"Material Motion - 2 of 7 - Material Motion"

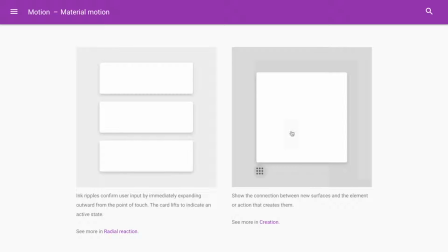[4:07]
So there is a spatial relationship between where you touch and the animation itself.
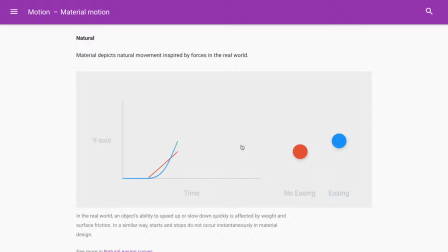[4:15]
It should be natural. So this is quite interesting too. This is called easing. So easing is like, it's an algorithm that defines how the animation starts and ends.
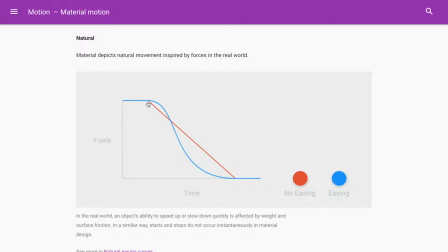[4:31]
Without easing, the animation is called linear. You see the red one is linear. So you look at this one. This one has no easing. It's a linear animation. So you will see that it travels always at the same speed. The whole time. Exactly. The other one instead has an easing applied.
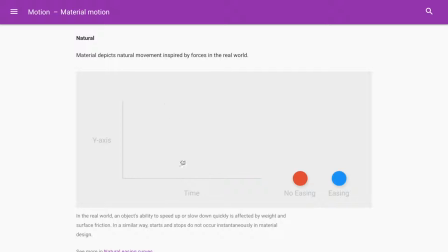[4:49]
This easing makes it look like it's the animation is starting and then decelerating. It makes it feel a lot more natural.
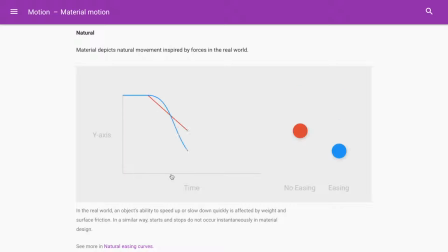[5:00]
And now we will see that in material design, everything animates using these easings to make it feel a lot more natural.
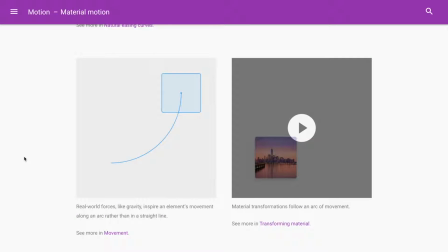[5:10]
So real-world forces, like gravity, inspire an element's movement along an arc rather than a straight line. Because this is like if gravity was pulling the element and curving it. Okay. Okay, can you see that? Yeah. It makes sense.
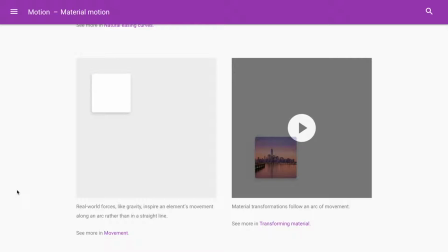[5:29]
That doesn't mean that everything should move on a curved arc. We will see later the cases that they specify. But it's quite interesting the fact that they talk about real-world forces and gravity and physics.
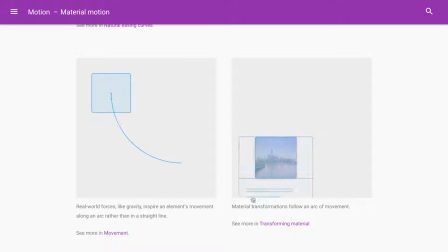[5:43]
Material transformation follow an arc of movement. So as you can see here, there is an arc. Okay. It's a similar curved thing. Yeah, exactly. And again, they will explain that in more detail.
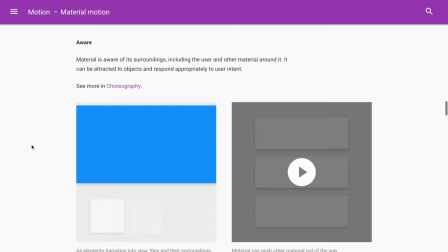[5:57]
Okay. Material is aware of its surroundings. So what means is like material can interact with itself.
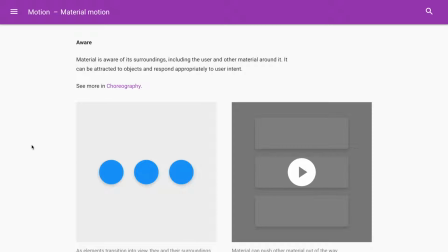[6:04]
It's almost alive. They say aware, almost smart.
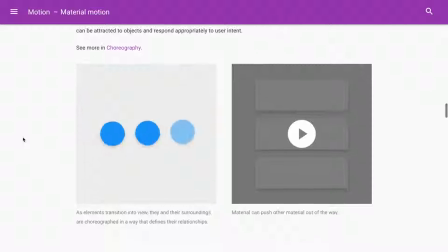[6:09]
So it can be attracted to objects and respond appropriately to the user intent.
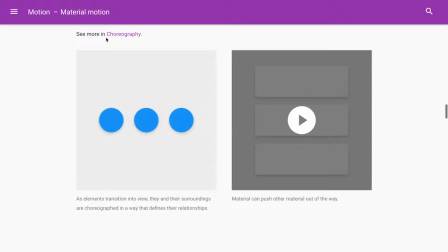[6:16]
And again, here there is a link to the last section, which is choreography.
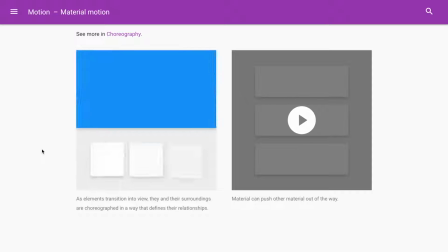[6:20]
And choreography defines how the different pieces move together to create one consistent animation. Like a dance. Yeah, exactly. Okay, so it can also, different elements can join together and they can also move them away from each other. Yes, exactly. Depending on what their intention is or their purpose.
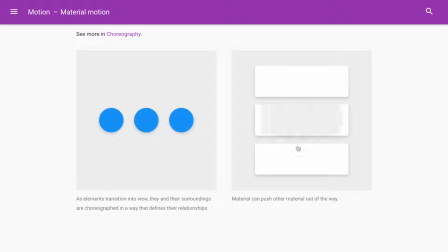[6:44]
Absolutely. In this case, we see that material can push other material out of the way.
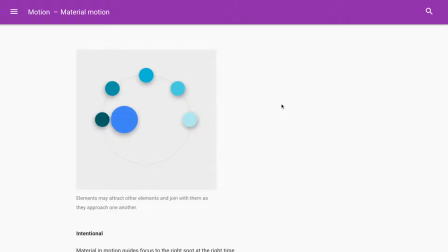[6:49]
How do you decide which approach to use, whether it's better to push something or to mutate them together? We will see later that there is a section just for that. Okay. This is also interesting. Elements may attract other elements. So you can see that it attracts the other pieces of, the other buttons actually,
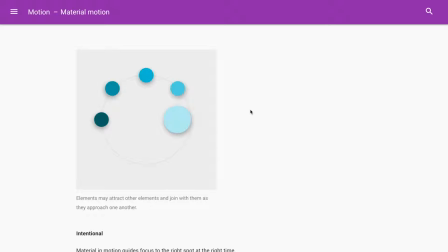[7:09]
but the other pieces of material get attracted and change the center circle. So this is all about the fact that material can be smart or behave in a smart way,
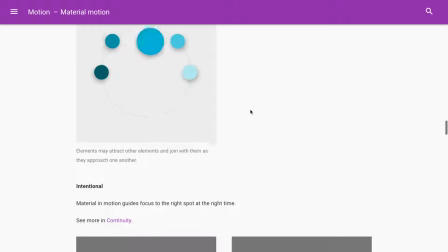[7:22]
and it definitely comes alive. So it's also intentional.
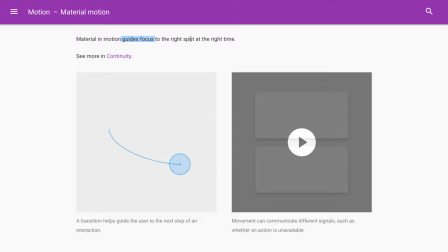[7:31]
Here they talk about guiding focus, and this is really a very important principle of all the guidelines. What they do is they try to declutter the interface a lot and focus your attention only to one element.
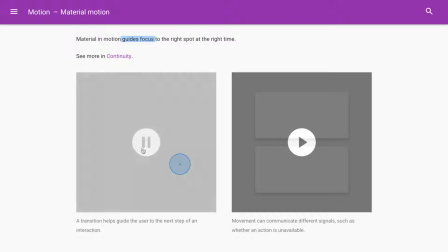[7:48]
So we'll see it later. This is an example that later they will describe much better.
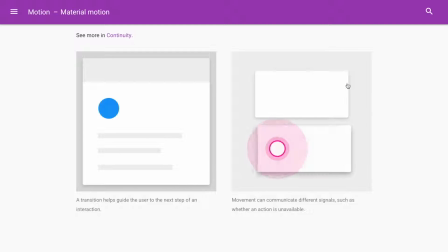[7:55]
Movement can communicate different signals, such as whether an action is unavailable. Okay, they will explain this later again. So you see here, this is kind of elastic, means you cannot perform that operation. Instead, in the second case, the card will actually travel all the way.
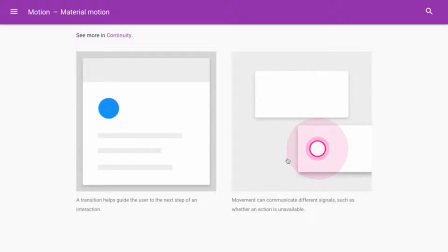[8:11]
So you understand that it has the freedom to move, so it has the freedom to continue doing the purpose that's associated with it.
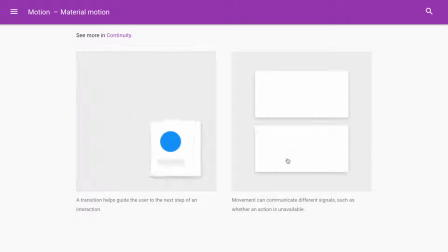[8:20]
So you see again here, animation must be used in this way to communicate something. You don't use words. It's not visual in the sense that the piece of material is always the same, but the way it reacts to your input,
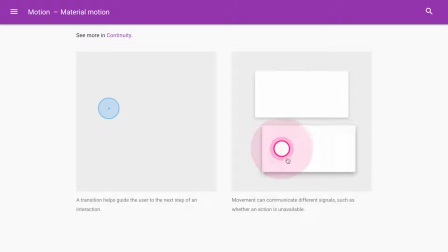[8:34]
the way it animates, conveys something, some information about what can be done or what can be achieved. It's a much cleaner way of communicating information. Yes.
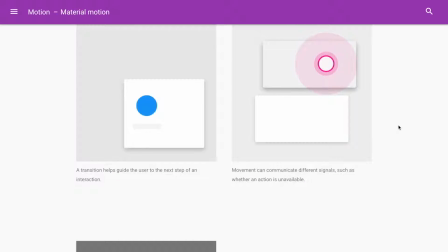[8:46]
It's more direct. Yeah. In that you see cleaner or clearer, I think it's more direct because you don't need words or you don't need to interpret visual elements.
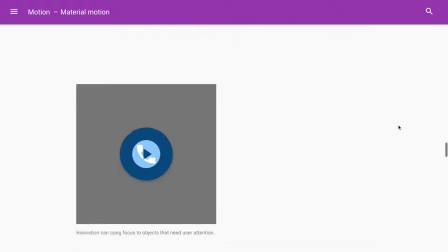[8:55]
Yeah. It feels really natural. Or animations can bring focus.
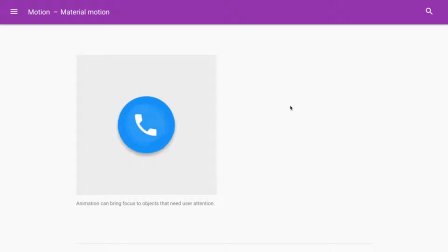[9:00]
So here they're animating the icon and it almost looks like it's vibrating. So it's like the phone is ringing. So again, it's smart. It's conveying something more. It's never just animated for the sake of having an animation.
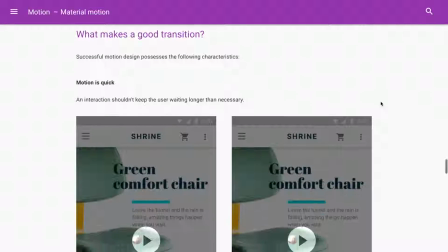[9:17]
What makes a good transition? These are the characteristics of a good transition.
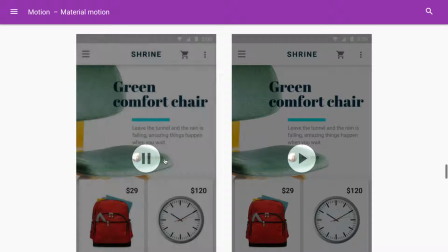[9:22]
So motion is quick. Okay, so these are sets of the do and don't.
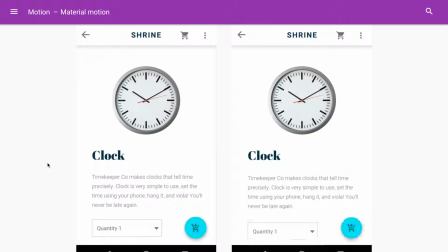[9:28]
On the left we have the do. On the right we have the don't.
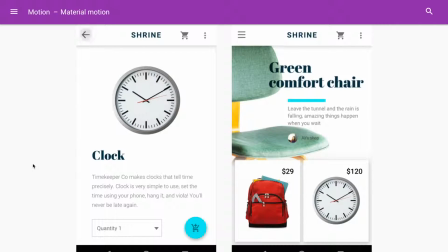[9:36]
Okay, the do is much faster than the don't. The don't makes you wait for the animations to complete.
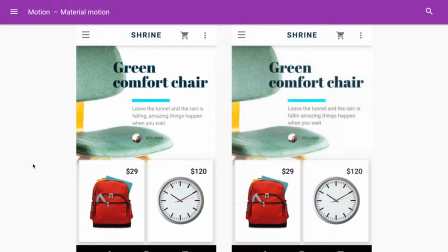[9:46]
So they stress this quite a lot. The interface should be fast and should respond very quickly. animate quickly.
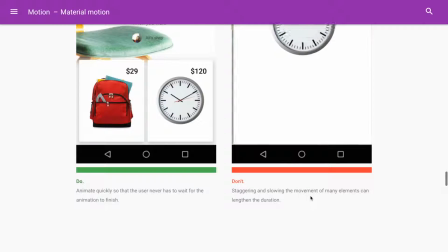[9:56]
And again, they say staggering and slowing the movement of many elements can lengthen the duration.
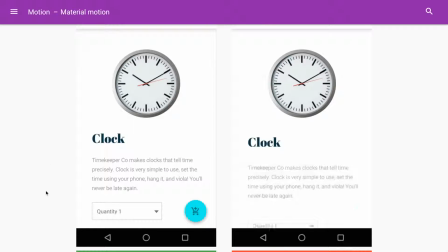[10:01]
You can see here, the content in the card appears all together at the same time.
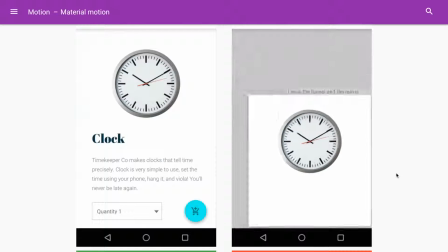[10:08]
In the don't example instead, one by one. Exactly, staggering the animations at the end make it much longer for the animation to complete.
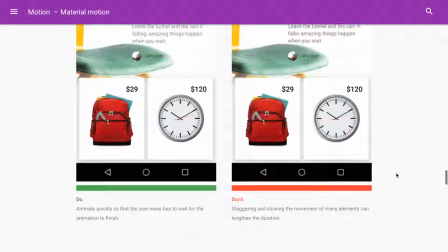[10:15]
When you want to achieve something, you don't want to, you're not interested in seeing something that looks pretty.
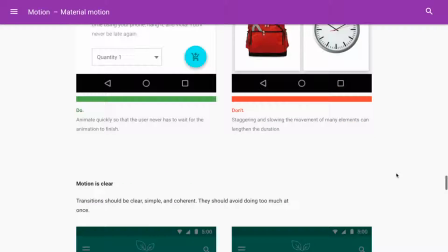[10:20]
You want it to exactly come up. Exactly. Transitions should be clear, simple, and coherent.
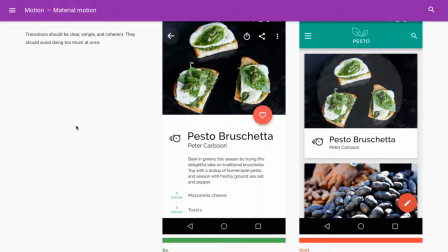[10:27]
They should avoid doing too much at once. Yeah. This again has something to do with focus. It's connected to the principle of focus.
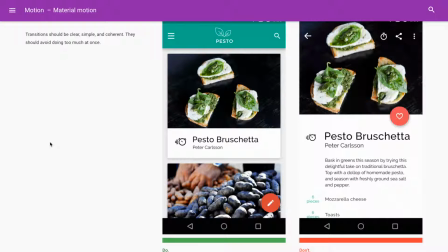[10:36]
When too many things are moving at the same time, your brain has a hard time understanding what's going on.
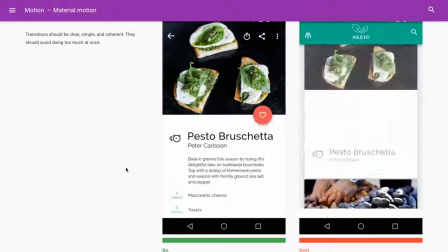[10:42]
If instead your focus is the main action, it's much easier to interpret.
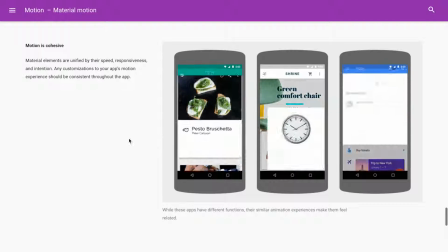[10:53]
Motion is cohesive. So material elements are unified by the speed, responsiveness, as intention.
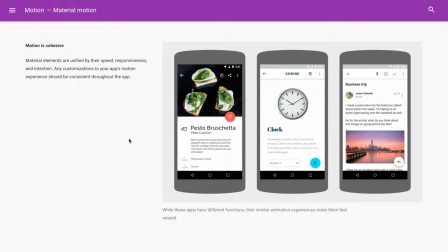[11:00]
Any customizations to your app's motion experience should be consistent throughout the app.
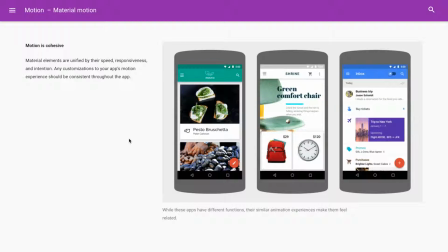[11:05]
So here they're showing 3 different applications, but they show that they all behave in the same way. That's because they use these guidelines. So that's exactly what they're trying to convey here, that it's cohesive.
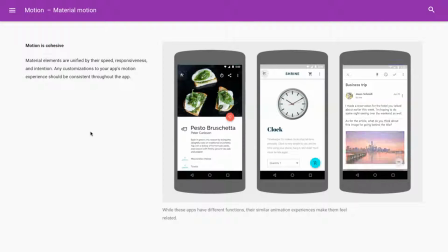[11:19]
And that's why there are guidelines to create one experience for the user so that it all feels part of the same family.
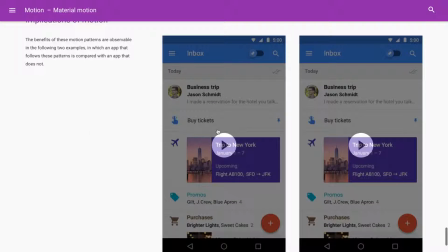[11:31]
Implications of motions.
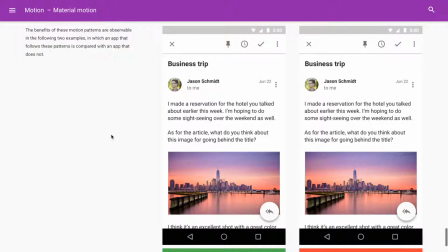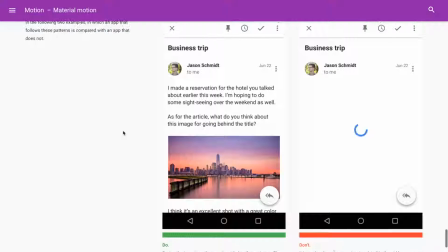[11:38]
So on the left we see an example that uses
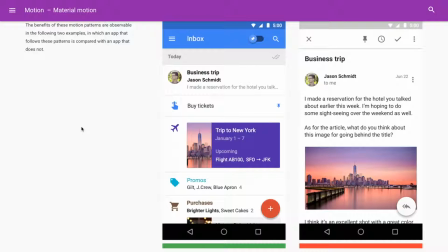[11:44]
the guidelines to animate the card. On the right instead we see an example where the app doesn't have any animation.
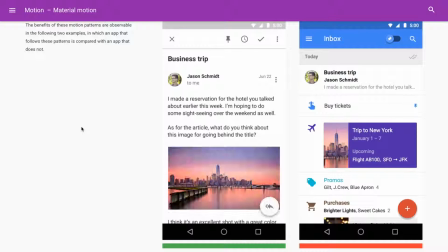[11:54]
You see the appearance of the next screen. It is immediate. So you can see that it feels much less natural. It's so sudden, it's almost disturbing.
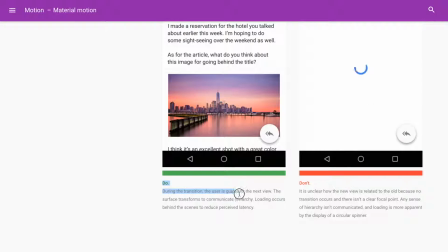[12:11]
That's another good point, the fact that the transition guides the user to the next view.
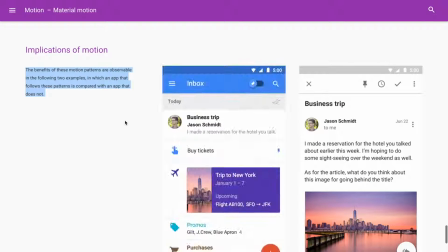[12:16]
So as I tap here, then the animation goes up and it guides me into the next interface.